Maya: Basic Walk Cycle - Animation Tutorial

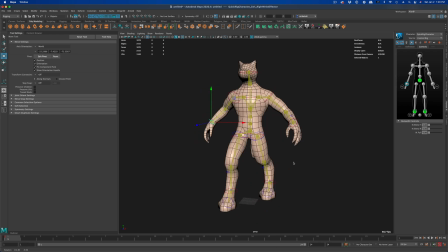So this would be essentially my first pose of my walk cycle. All right.
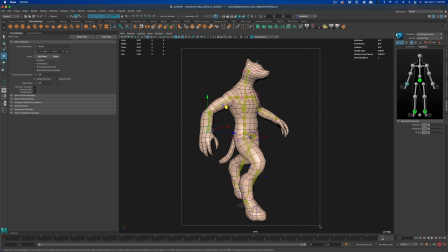Let's go ahead and go to 24. And select all the controllers once again and press S on the keyboard as well.
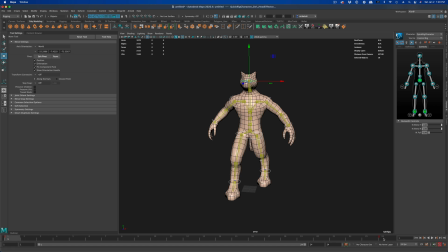So now 1 and 24 are identical. So if we press play, he will not be doing anything, but he's just holding the same pose on 1 and 24. All right, so let's go between the 1 and 24, which is 12, and let's just simply flip this over.
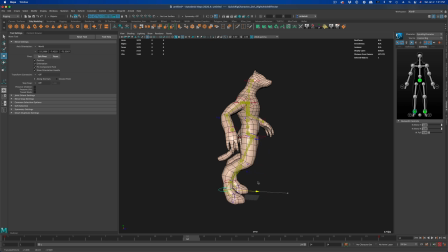And to do this, we're going to do it manually. We're going to now drag the right foot back, grab the left foot and move it forward. And I realize that it might not be exactly the same precisely,
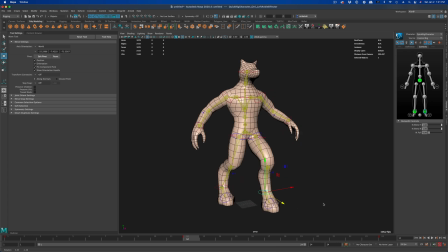But I'm okay with that because I want my basic walk to be kind of organic. It doesn't need to be exactly the same. Maybe this will give it a little better feel, right?
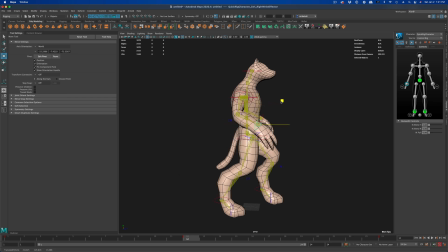So it's not so robotic. I'm gonna move this arm up and then move this arm back. So now this is the second pose.
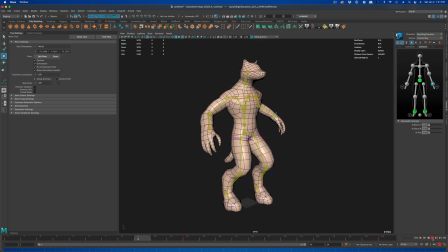Now, if we press play, he'll obviously just slide in place, which is kind of cool, but doesn't really look like a walk cycle yet. So let's go to a frame between 1 and 12, which is 6.
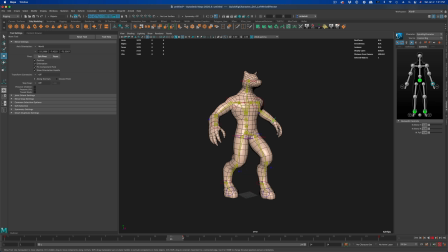And as he slides his left foot forward, right, as he slides it forward, let's lift it up.
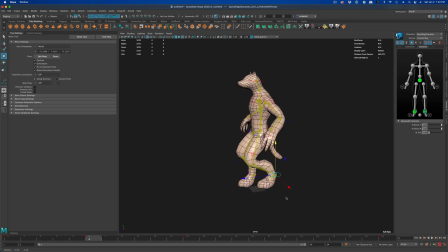So I'm going to grab this and just simply lift it up a little bit. Maybe grab his toes and kind of move him down. And let's go ahead and do the same thing for his right foot.
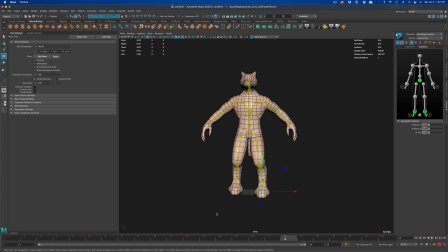As his right foot comes forward on 18, let's go ahead and lift this up, just like we did with the other one. Grab his toes and move him down just a little bit.
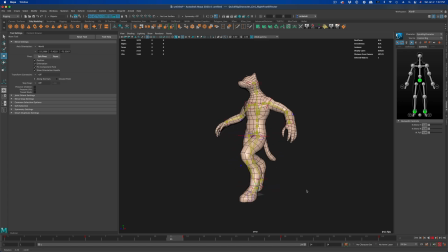And now if we press play, he has this basic walk cycle, but it doesn't look like his hips are moving anywhere. The hips are just staying still. And let's fix that.
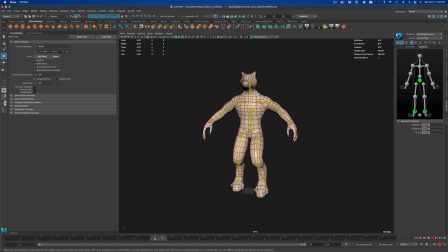So now, as he moves his left foot down, maybe his hips can also follow and just kind of lean into that direction just a little bit.
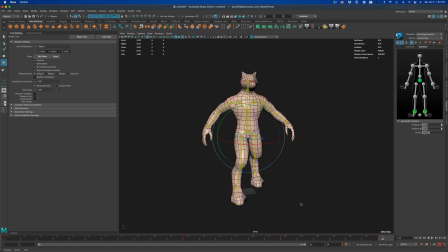And then, as he comes back up and puts his right foot forward, maybe he leans towards his right foot just to put a little weight on it. And if we wanted to, we can copy
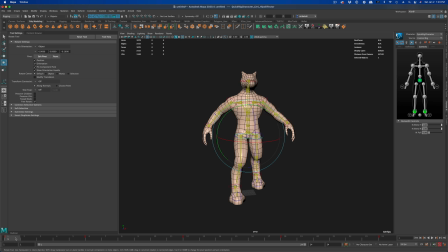our waist controller, go to frame one and press paste to make sure it matches. Now if we press play, it already looks a little better. Looks like there is some weight to him.
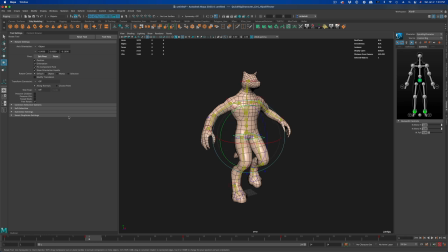Okay, great. Now let's go and see as he moves his foot up, maybe his waist can also come up. So he's actually, this is like the height point of his walk. And let's do the same thing on 18. Let's move this up as well.
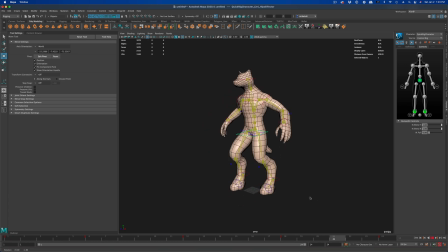Now, if we press play, we're really starting to feel like he has a little weight to him, a little gravity. This is great. If we wanted to, we can keep polishing our animation.
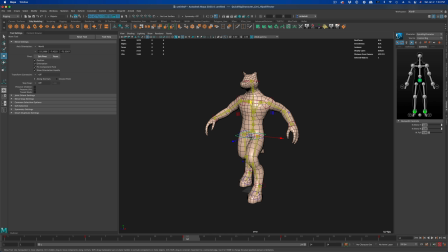Maybe as his foot comes down, we can grab his head controller and just move it down a little bit. Maybe we can do the same thing with his other foot. I'm gonna copy, make sure 1 and 24 are identical.
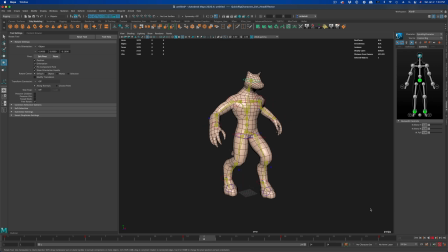Now, if we press play, we have a little head movement, we have the waist movement, and now, as you can see, this is the basic walk cycle template, which you can use to further polish your animation.